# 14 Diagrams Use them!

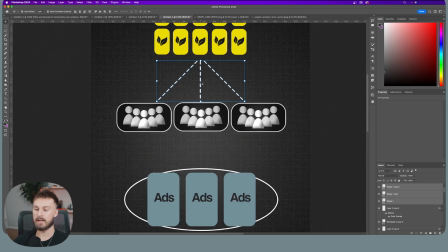29:00 What we can do is completely copy these lines here.
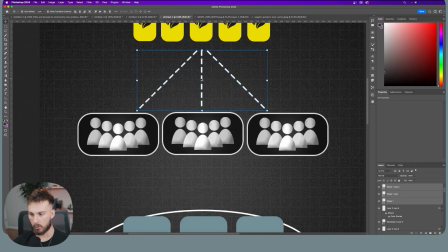29:02 So I'm going to highlight all of them, hold down Option on my keyboard, click and drag one of them and just drag it out here.
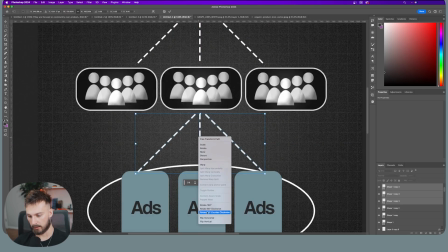29:09 Then I'm going to hit Command T. I'm going to right click, flip vertically, and then just line it up.
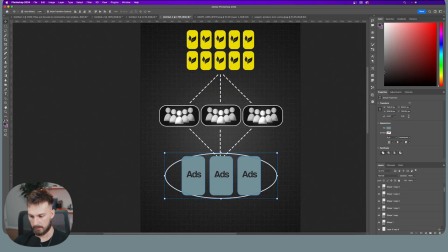29:13 And then what we could do here is just take these ads and bring it down a little bit.
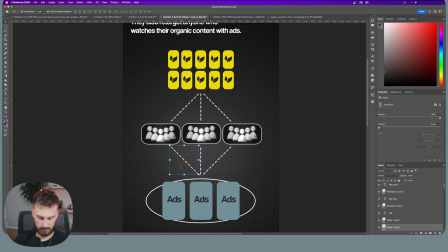29:17 I'm not sure if I'm liking this whole diamond effect that's happening here, so I'm just going to delete these outer ones since this is grouped here.
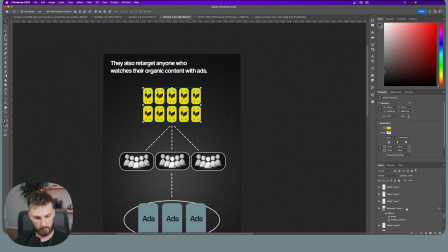29:23 Last thing to do is highlight these and merge it because we're going to downscale it and we don't want the rounded edges to change as we downscale it.
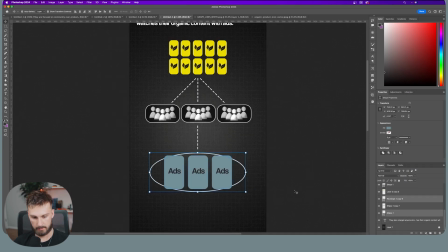29:31 So merge it. We're going to do the same for these, merge these. We can merge this as well. And then I'm going to highlight everything and then downscale it.
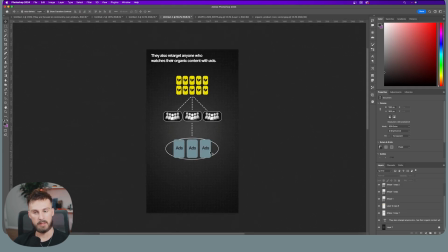29:37 As I stated before, when you downscale it, it makes it feel a lot more premium. Just a quick example, I'm going to undo this and scale it up a little bit more. Pay attention to the look of this to now the look of this. This looks a lot more premium and easier to just see everything.
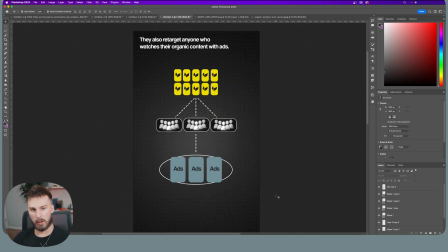29:52 Like I said, scaling things down makes things feel a lot more premium. And the way we're going to animate this is not showing everything right out the gate. Because if we did that, it's just way too much information.
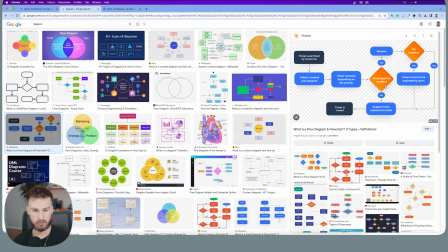30:03 Just going back to a diagram, looking at this right away, we can't visually understand everything that's within this diagram right off the bat.
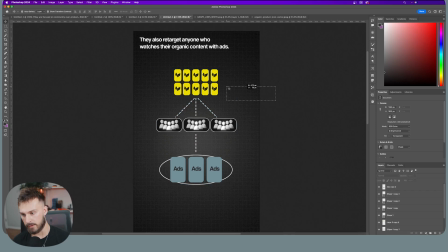30:10 It's easier if everything just popped up one by one. So if this popped up, then this popped up, and then this popped up as the speaker was speaking, the viewer can easily follow like, hey, this is organic content.
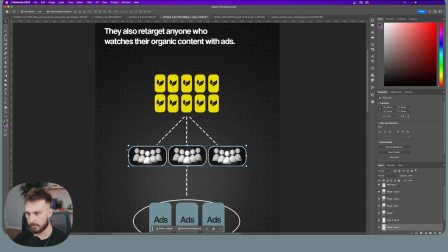30:22 Obviously, this is popping up. I'm just focused on that. Oh, then the people who are watching the organic content is popping up a little bit later.
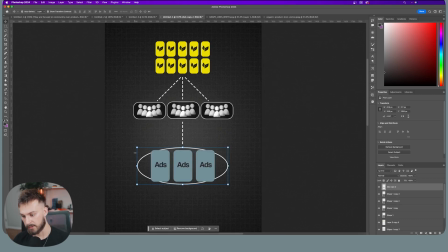30:30 I can then focus on that, and then this pops up, and then they could focus that on that as well.
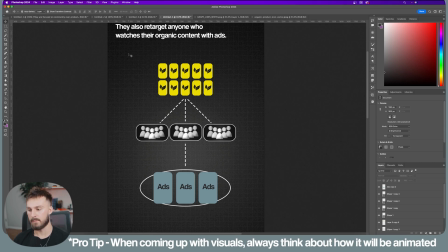30:34 That's one important thing about diagrams and animating them, is making sure that not everything is popping up all at once. Otherwise, it becomes an information overload for the viewer. But diagrams are great ways of accurately showing a concept.
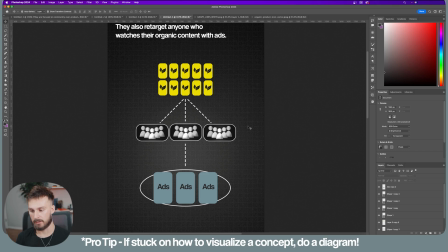30:50 And it's something that you always want to go back to if you get stuck in visualizing a certain concept. If you watch my videos and you watch Vox videos or even Iman Ghazi, they use diagrams a lot because they know diagrams are a great way to display a concept
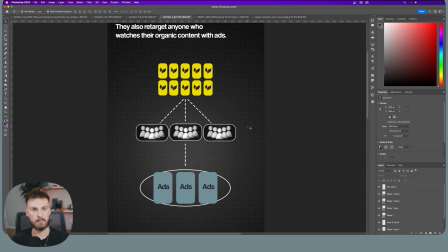31:06 that is hard for somebody to understand or a concept that's hard to visualize in general. So always revert back to a diagram if need be. Of course, don't overuse it, but definitely use it if you run into a problem where you're like, I have no idea how to visualize this hard concept. So there's diagrams for you. It's definitely an option for you to use.
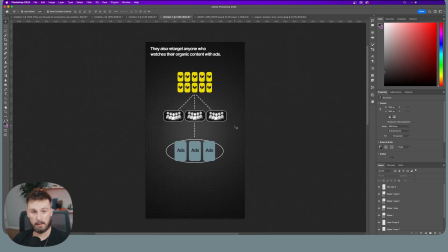31:25 And yeah, I'll see you in the next video.